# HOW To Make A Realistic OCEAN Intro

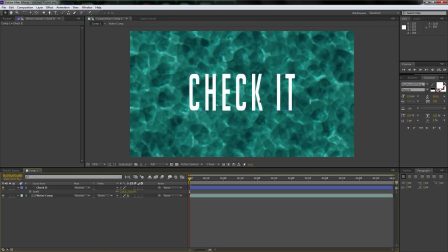Okay, so I'm going to make it a little bigger. That's what she said. And now we have check it in the middle. So as you can tell, this looks pretty boring. So we're going to select check it. We're going to hit F4 just in case you guys don't have the blending modes up. Then we're going to change it to add.
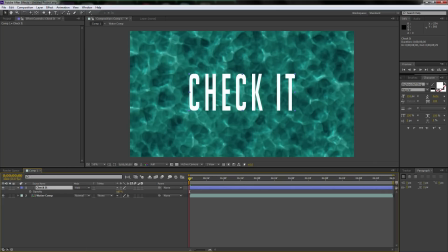And then we're going to hit T to bring up the opacity settings. We're going to drag it down until you get a look that you kind of like. So I'm not feeling that. I'm feeling more of a
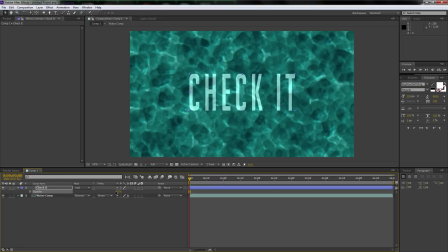right, you know, so you can kind of see through it. There we go. I like that look. That looks very cool. Okay, so sorry, I had an itchy nose. Okay, so we're going to go back to the effects, and now we're going to type in,
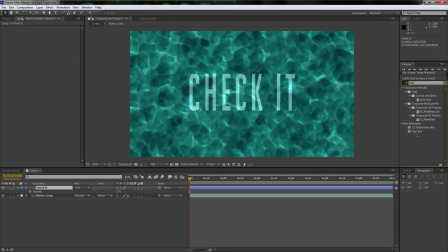let's use a fast blur. So type in fast, because that's how I am in bed. I'm just kidding. Blurriness. Here's what we're going to do. We're going to animate this. So we're going to make sure your timeline indicator is all the way to the left.
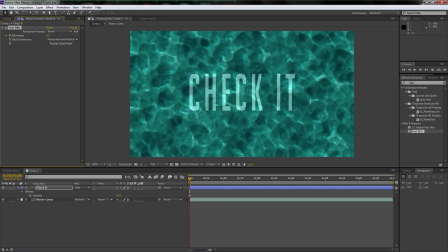And then we're going to select this effects area over here. We're going to hit the keyframe for blurriness. And now we're going to turn this up to like 110. Just so it just gets completely blown out. Then we're going to move forward to however long you want the fade to last.
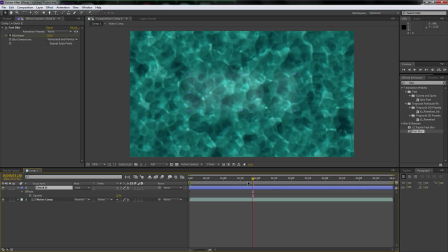Let's just, because I did it pretty fast before. Let's use a, you know, shorter zoom or shorter fast blur. So now we're going to turn it down to 8 pixels.
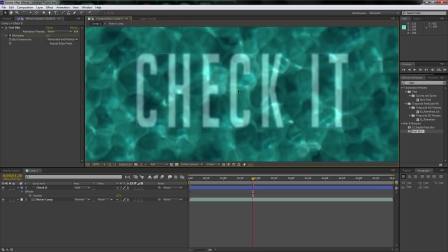And this makes it blend in with the water to the point where it looks like it's behind the water.
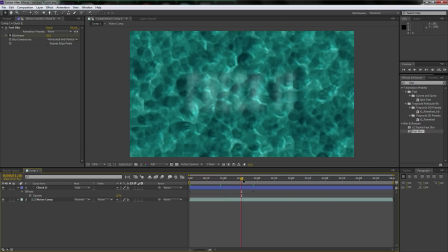So it goes from blurry, comes down, and then it goes down to 8 pixels. But here's the problem with this, guys. So we're going to select check it. We're going to hit U to bring up the keyframes. And the problem with this is that it kind of just comes to a very abrupt stop.
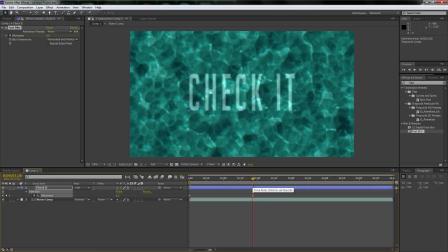So what we're going to want to do is we're going to want to hit F9. Let me just make sure it's still recording. Yeah, the AverMedia thing is still blinking, so we're good. And now it'll be a nice transition and a more smooth stop.
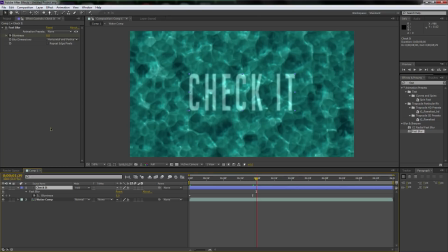That's an easy ease keyframe. Not that you guys didn't know that already. Just if there's new people, that's an easy ease keyframe. So that just smooths it out. Okay, so
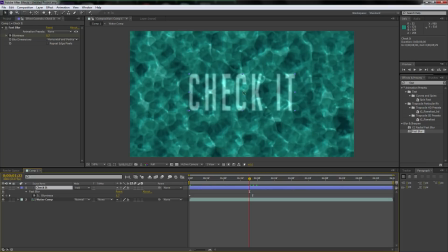one of the last things we need to do is we need to add kind of turbulent displacement to this check it layer to make it look like it's really part of the water. So what we're going to do is over to the effects and presets again. I know we've been doing this a lot.
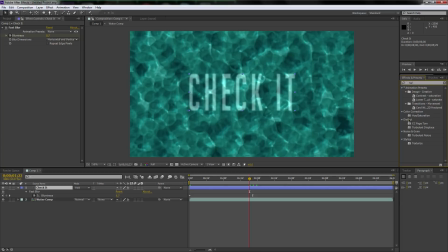We're going to type in turbulence, and then under distort, there's turbulent displace. So click and drag it over here to the check it layer. And now here's what we're going to need to do.
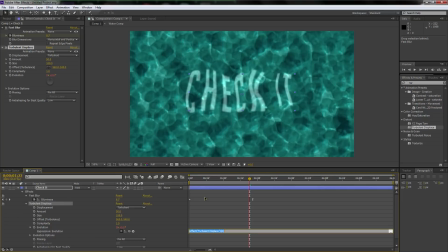So the evolution, once again, we're going to need to alt click it and type in that same thing that we used before, time, asterisk, or just multiply, whatever it's called, I don't know, and then 150. Okay, then click off of it. Don't hit enter, else you're going to get a big, you know, space there.
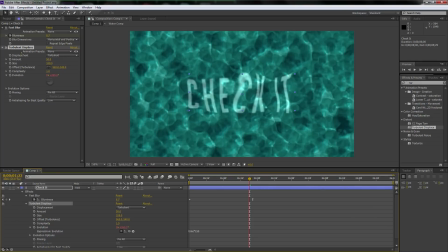It doesn't hurt it at all, but it's just kind of annoying. Okay, so now we're going to mess with the settings. So the amount we're going to turn down to, like, actually, let's put it to like 34, but then the size we want to take down to like
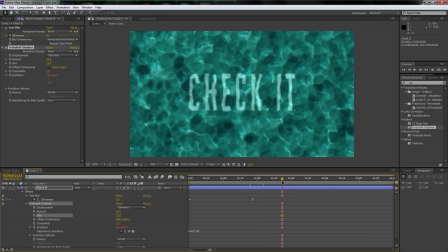23, probably. Let's see. Yeah. Maybe turn up the amount too. It's because, yeah, that's a little too much though.
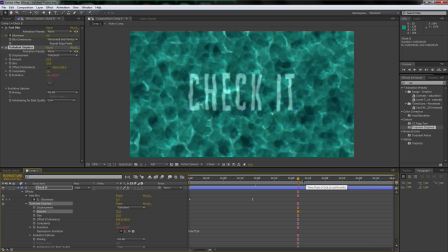We don't want it to, you know, destroy the look of this beautiful shot. Okay, and I actually want it to be a little bigger. That's what she said.